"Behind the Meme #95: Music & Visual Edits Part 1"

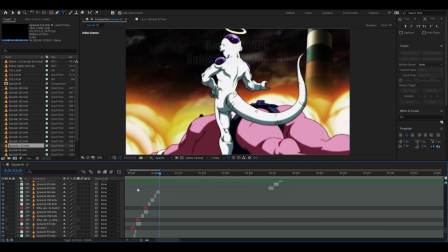Makes him look kind of villainous, which is what I'm going for.
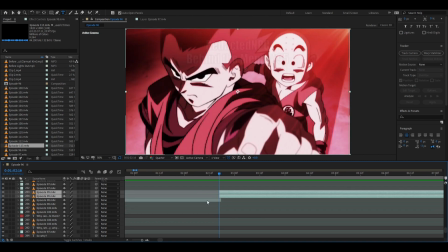They, of course, see everyone in 7 as responsible for this tournament, even though they aren't.
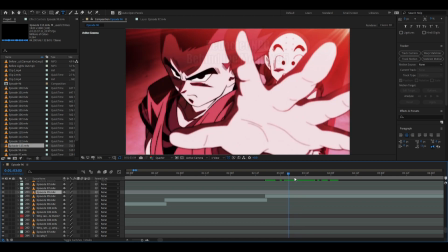I could try and turn this blue
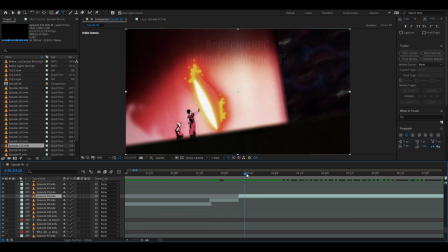to match Gohan, but I just like how ruthless he looks.
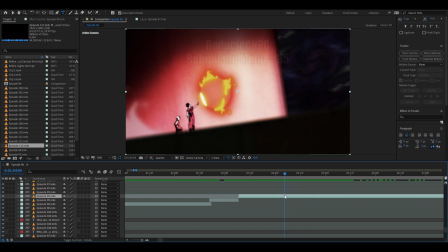Let's keep this smoldering as best we can.
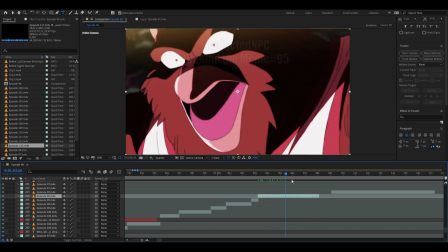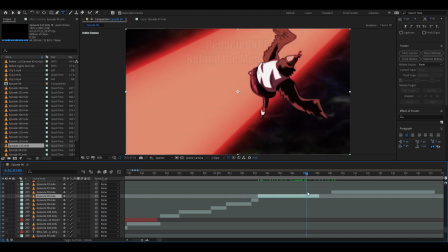Would have been nice. Oh, here.
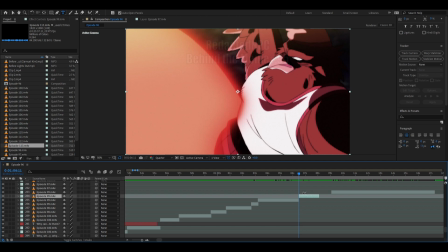Instead of making it obvious that it went past him,
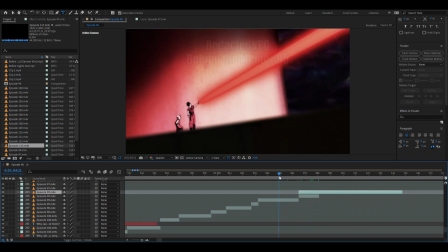we can do this so it looks like Gohan just straight up shot him.
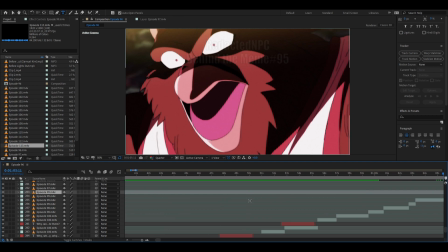I think that works.
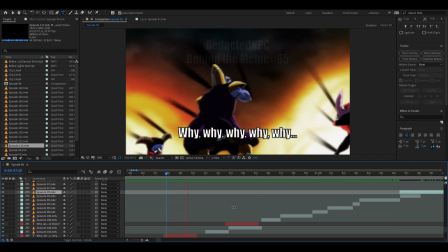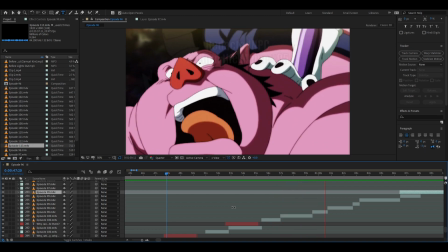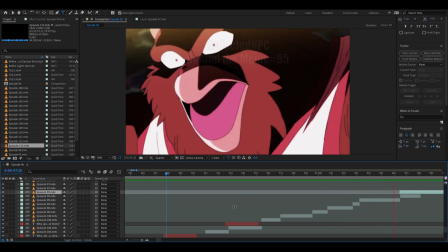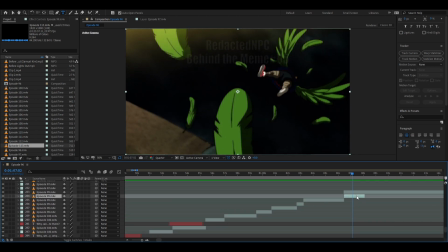Needs to be a little bit shorter, so either we're going to have to use Gohan shot later,
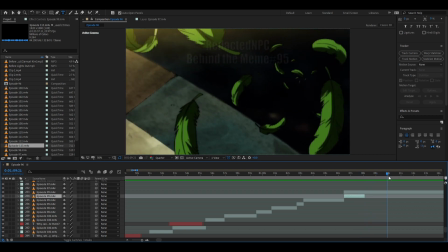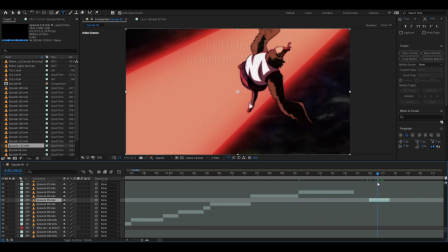what are you?
I think this came out nicely.
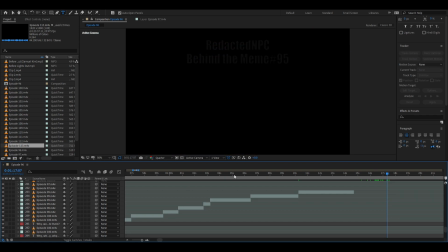Let me double check.
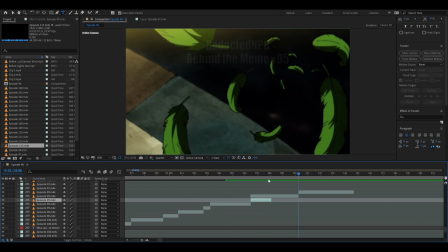Nah. Well, I can always extend, it's fine.
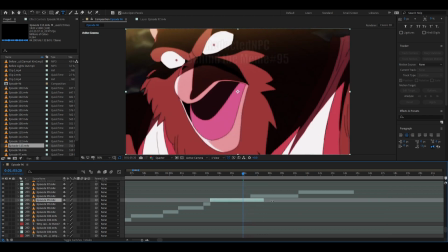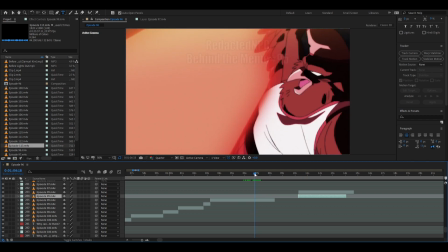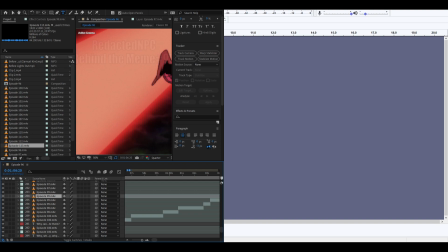Oops.
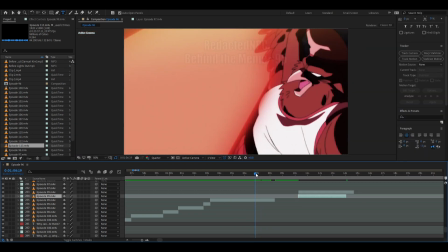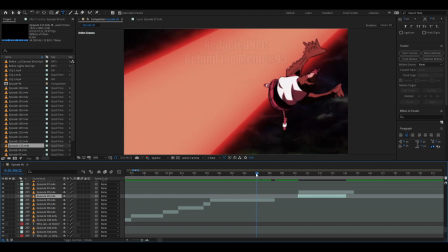Here, let's just have him falling from here. No.
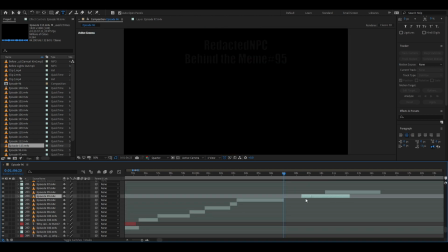And then let's go here.
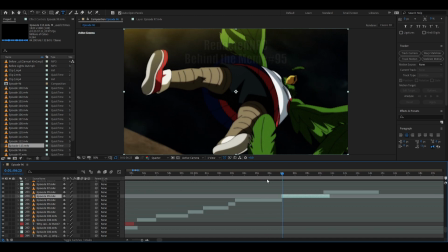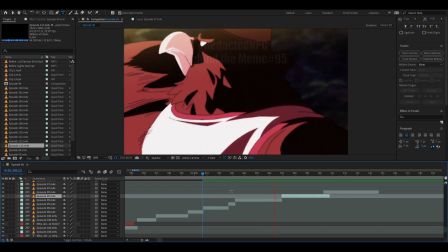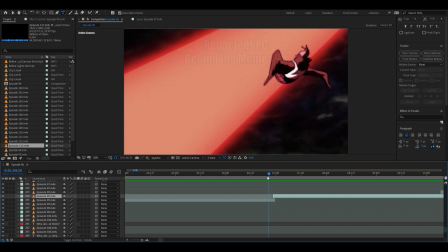Okay, so we're just gonna have to take out this because it doesn't look right.
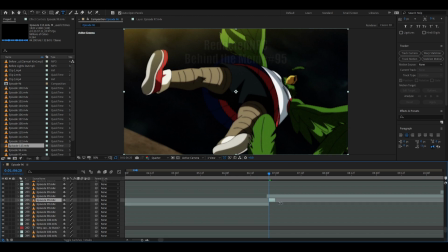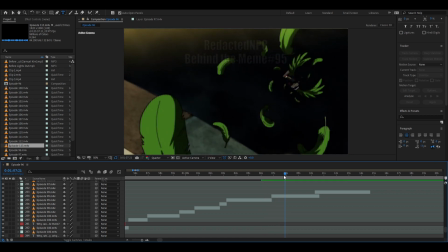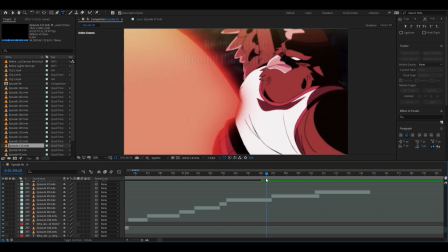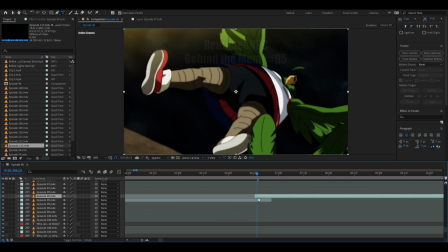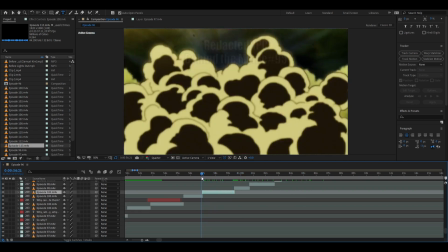I think we'll take out 18 here and just move everyone else up.
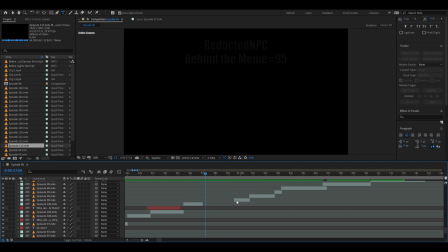Oh, probably shouldn't delete should probably see about saving it.
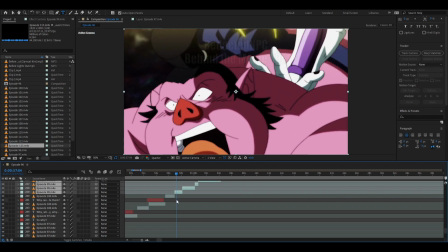Oh, that means his yell isn't going to match the song anymore, but that's okay. That was just
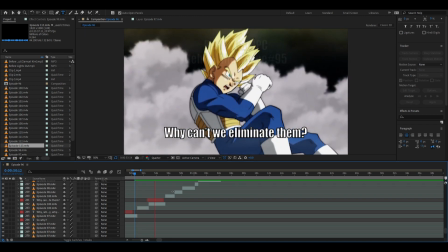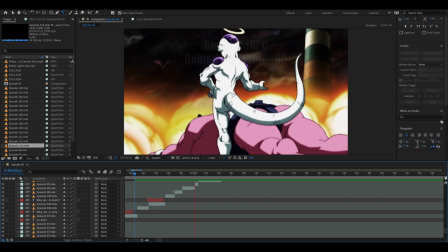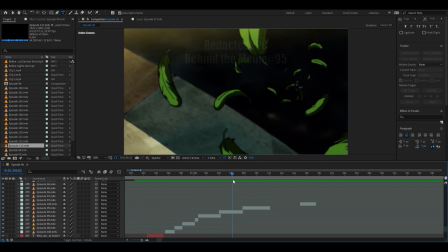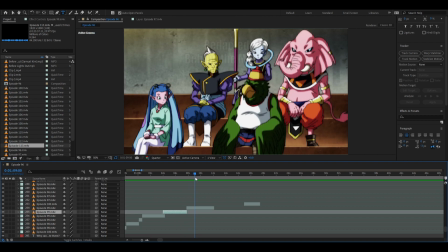Where's that guy yelling? Because I need to...